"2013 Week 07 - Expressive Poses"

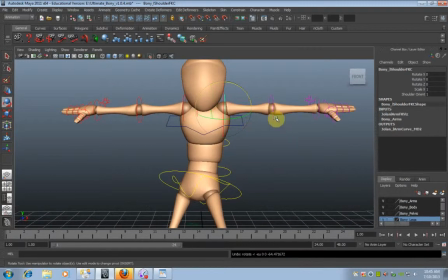So here, and one of the things I found as well is because there's only one way of rotating your lower arm,
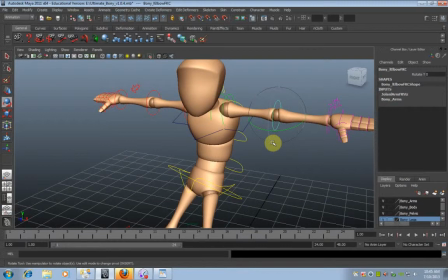you can't hold the arm and rotate it any other way without breaking something. I find that if you rotate your arm, if you know it's going to be something like a right angle, get it towards that rough shape first.
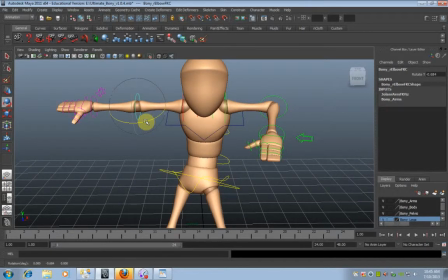So if I'm doing this, I can see that that's not a 90 degree, that's a 90 degree angle, that's a bit lower than a 90 degree angle.
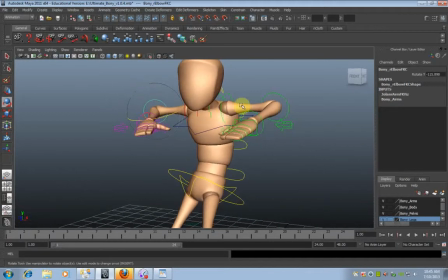Get it into that basic shape that you want, and that way you'll find that as you start to move your shoulders around, it will make more sense as to how far you have to move your shoulders and what you have to do with your shoulders to get that shape happening.
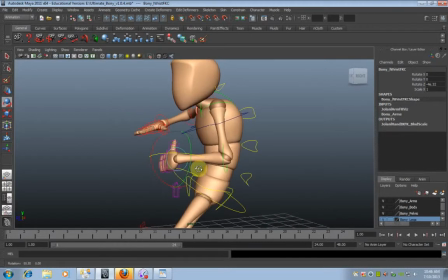So here, across your hand, that curves across my body, and my fingers are going to curve as well.
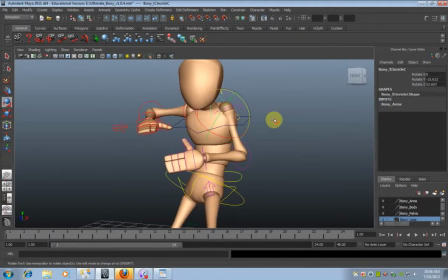And if I've overdone it with my clavicles, that's fine. We can push them back a bit so that I don't have my arm going into my body, although I don't mind that. We can't actually move with this rig. Other rigs, you can actually move the clavicles around.
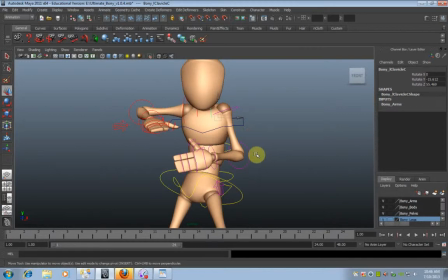This one has a fixed clavicle, but that's fine. We're mostly interested in the silhouette and the way it looks. So here I had my arm down to my side, firmly down to my side, and almost my elbow hugging the side of my body.
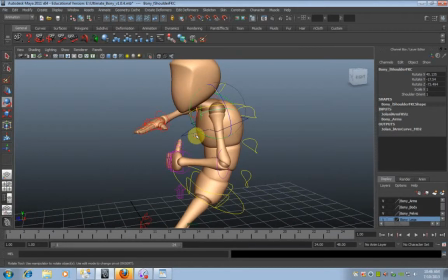So I'll do it about to there, and then this part was curling around. It wasn't necessarily touching my chest, but it was coming close to my chest. And I'll go a bit up as well. And on this side, I had the other hand in front of that one.
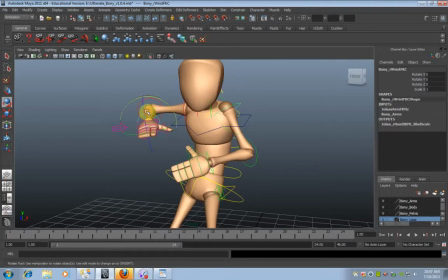Okay, so we'll again get that approximate shape of the arm from the wrist downwards, and then work out what's happening with that arm by moving my shoulder around.
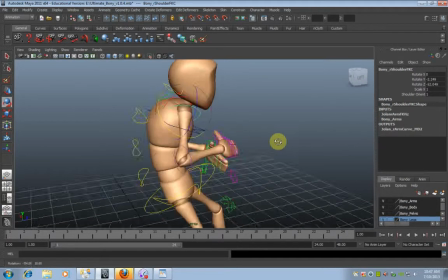Okay, because most of the movement, most of the configuration of the body is going to be achieved by the way that we position our shoulder.
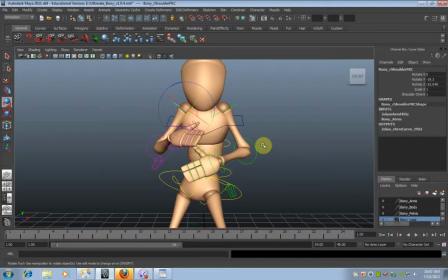This bottom half of our hand, there's not much you can really do with it. Once it's bent in one angle and bent in that angle there, all the motion of your arm comes from your shoulder.
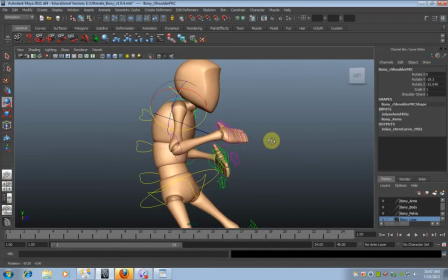It doesn't come from your wrist or your elbow. So that position that we get into is largely determined by what you do with your shoulder.
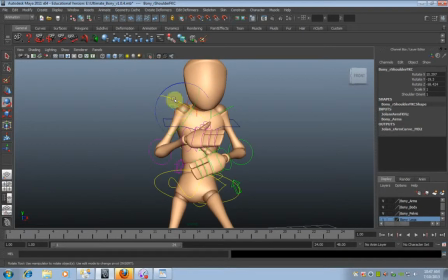So that's why you need to get that bottom half right. And the reason I say that is because it is possible to achieve all sorts of weird and wacky poses just by twisting my elbow and my wrist around. I can try and create those sorts of shapes, but they're not going to be the right shapes, and they're not going to animate well.
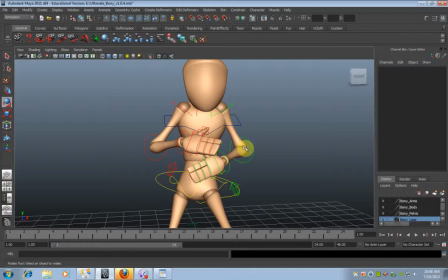So better to get that part of the arm functionally working the way it should be, and then get the motion through the shoulders, than to try and animate your wrists and your hands, because you're always going to be doubling up in your work.
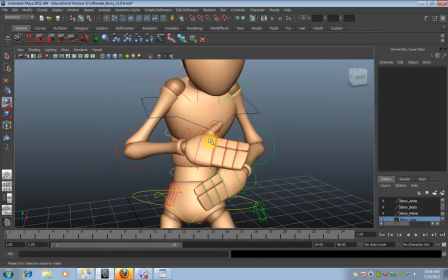So here, because he's shocked, we're going to do something with the fingers being splayed.
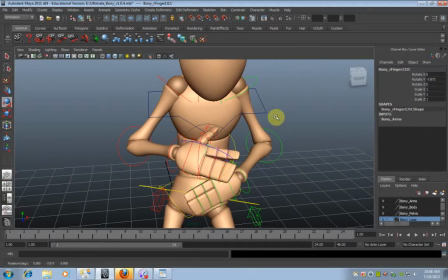So I'll move the fingers out a little bit, and these are all done one by one. And I was again feeling with my hands as to what that felt like, that feeling of tension, and I've got a bit of a bend throughout each one of those fingers.
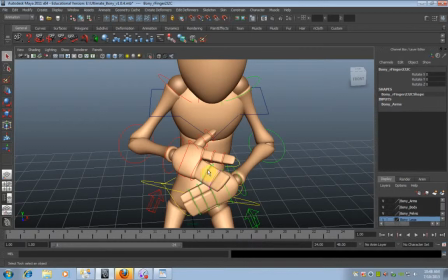So I'm clicking on one of these little circles here,
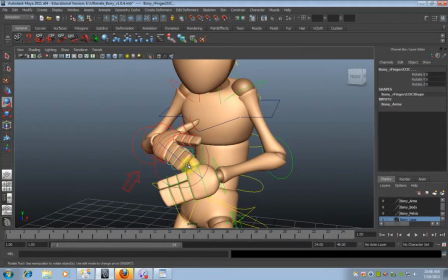holding down Shift and clicking on another one, and then rotating them all at the same time.
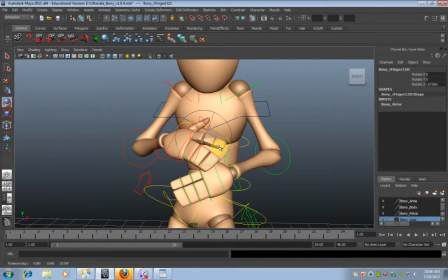And maybe to be interesting, I might put more of a bend on just one of the fingers and not the other one.
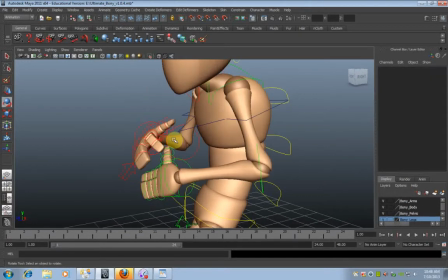Okay, so that's a subtle bend across all of them. That one has a bit of a kink on that one. And with my thumb, I might just do that.
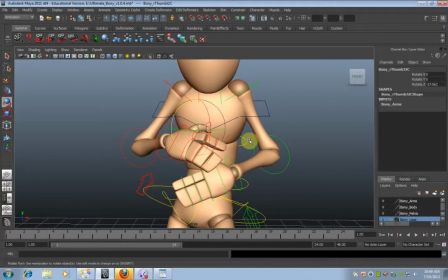Maybe something else. Just so there's a feeling of it's a tense feeling.
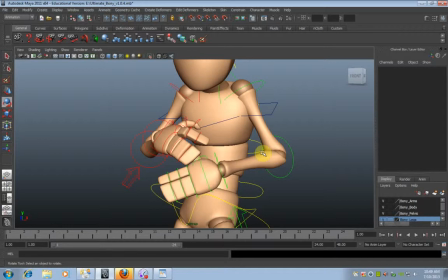Okay, it's not this nice smooth ballet hands. It's bent at different angles.